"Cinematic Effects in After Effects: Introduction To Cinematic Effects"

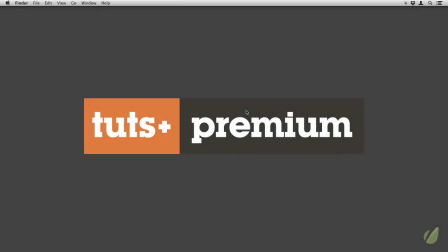Hello, this is Christopher Kenworthy and welcome to Cinematic Effects in After Effects.
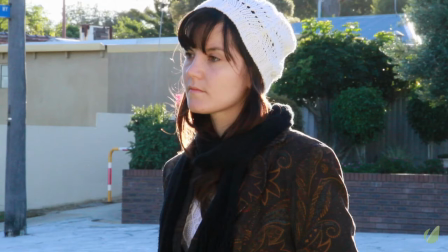And we're going to show you ways of changing footage so that it looks more cinematic and more high quality.
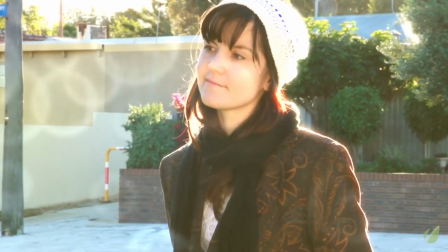You can see with this example we've taken an ordinary shot and then in the foreground we had this glow as though light is catching on the lens,
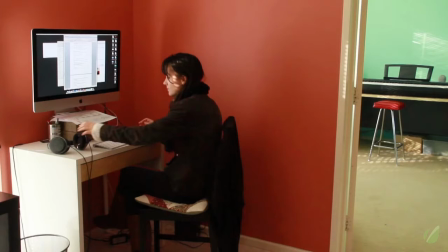and it just creates more of a Hollywood look. Here you can see in the background there's a red stool which is distracting and catches the eye,
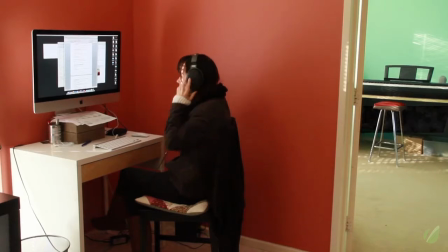so I can show you a way to remove that red so that the whole shot looks clearer and your attention is drawn towards the actor.
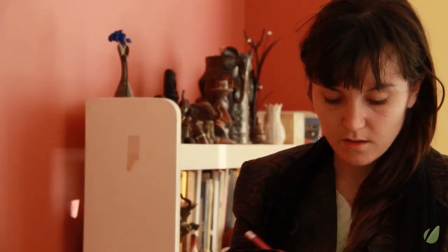Actors are very important when it comes to achieving a cinematic look, and there are some shots where the lighting just isn't quite right.
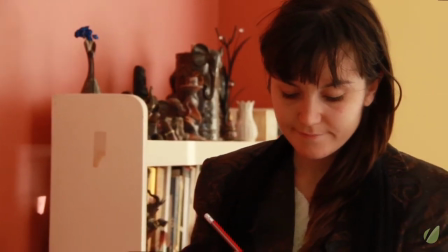In this example you can see that the lighting's okay,
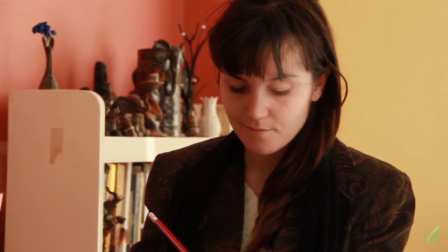but when we change it so that she looks more strongly lit on one side and darker on the other, the effect is truly cinematic.
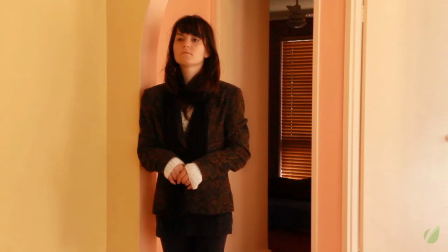I'll also show you ways to take a shot that was taken in the day and make it look like it was nighttime
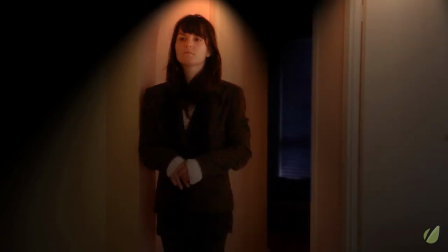by changing the color of parts of the frame and also adding individual lights.
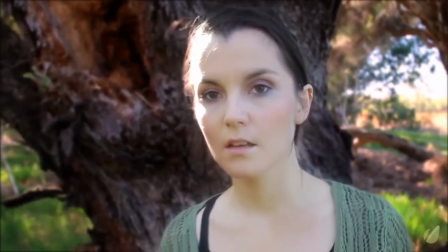One of the key skills is learning to separate the foreground from the background, and there are many ways we can do this with color and blur.
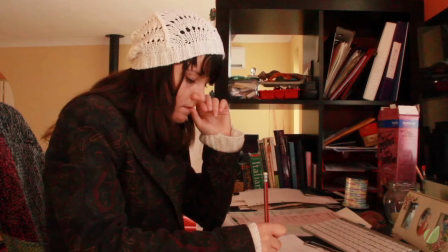We can blur a background and then add foreground objects to that, and this creates a really strong sense of depth through the frame.
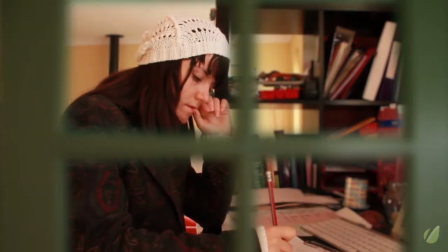You can even add something like a window frame to enhance that even further, and you can move the objects and pull focus from one to the next.
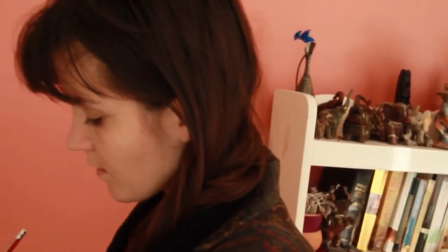You can even add objects to moving footage, so a shot like this can be transformed so that it feels like there's more motion and depth.
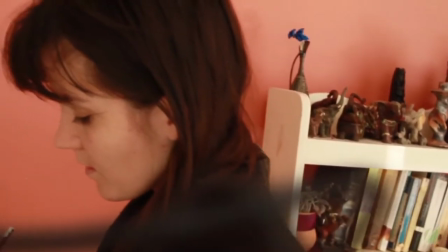As we move across, you can see that blurred object in the foreground just gives it that feeling that you would get in a Hollywood movie.
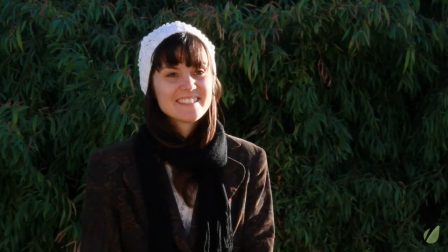You can even add moving objects where there are none. In a shot like this where no cars were driving past, we can add a car and make it look as though one was always there.
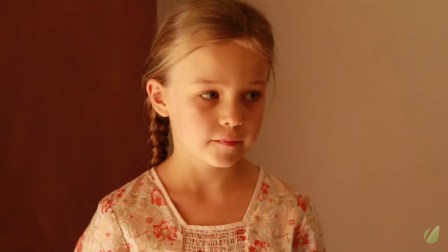And for more subtle effects, you can add shadows and light to the background.
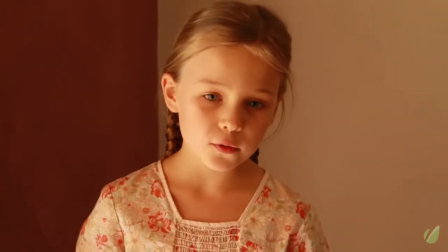Sometimes a shot looks great, but you really just need to give it that extra edge to bring up the quality, and shadows and light are one of the best ways to achieve this.
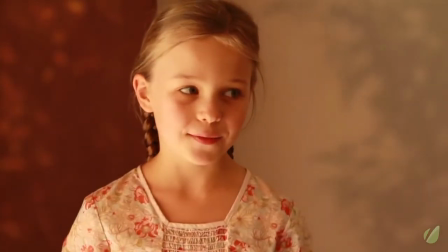You can add camera moves in post-production as well,
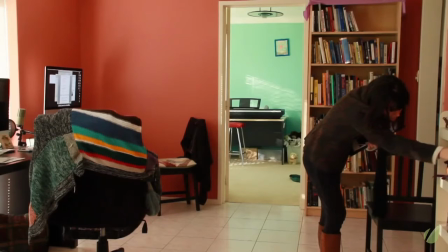so a static shot like this can be made just that little more alive by having the camera move and follow as though it's slightly handheld.
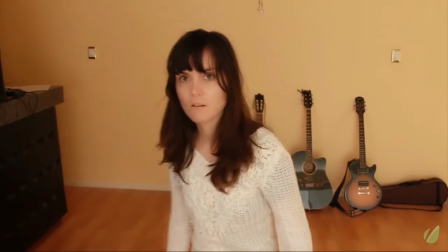And for shots like this where you want the camera to dolly in towards the actor,
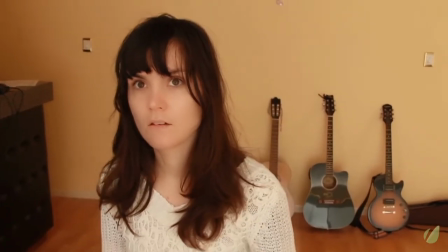you can achieve that effect by making the layer 3D and using a variety of techniques.
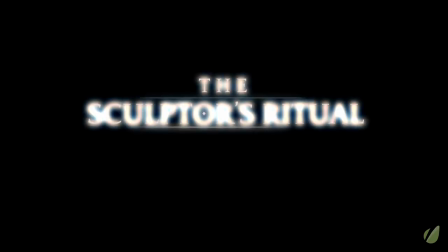Everything that I'm showing you here has been used on my feature film, The Sculptor's Ritual.
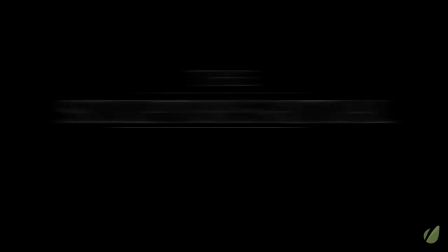If you watch the trailer for that on YouTube, you can see many of the shots that we're doing here,
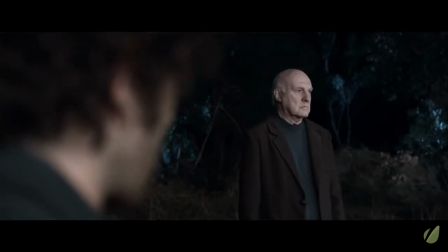how I've recolored scenes, how I've isolated areas and drawn attention to them, added camera moves.
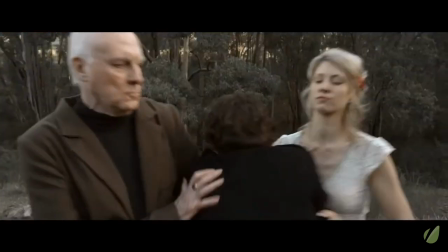Just about everything we're covering is used in the real world. It's used on everything from The Lord of the Rings to an art movie.
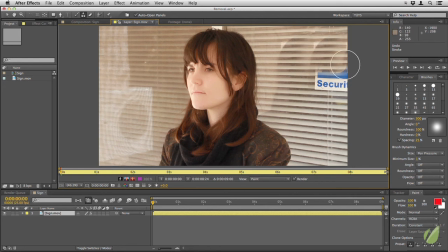These are techniques that are used constantly wherever there is cinematic footage, because no matter how well you do on the day, you can do better in post-production. So I hope you enjoyed the course, I hope you get a lot out of it, and I'm sure you will use these techniques on a daily basis.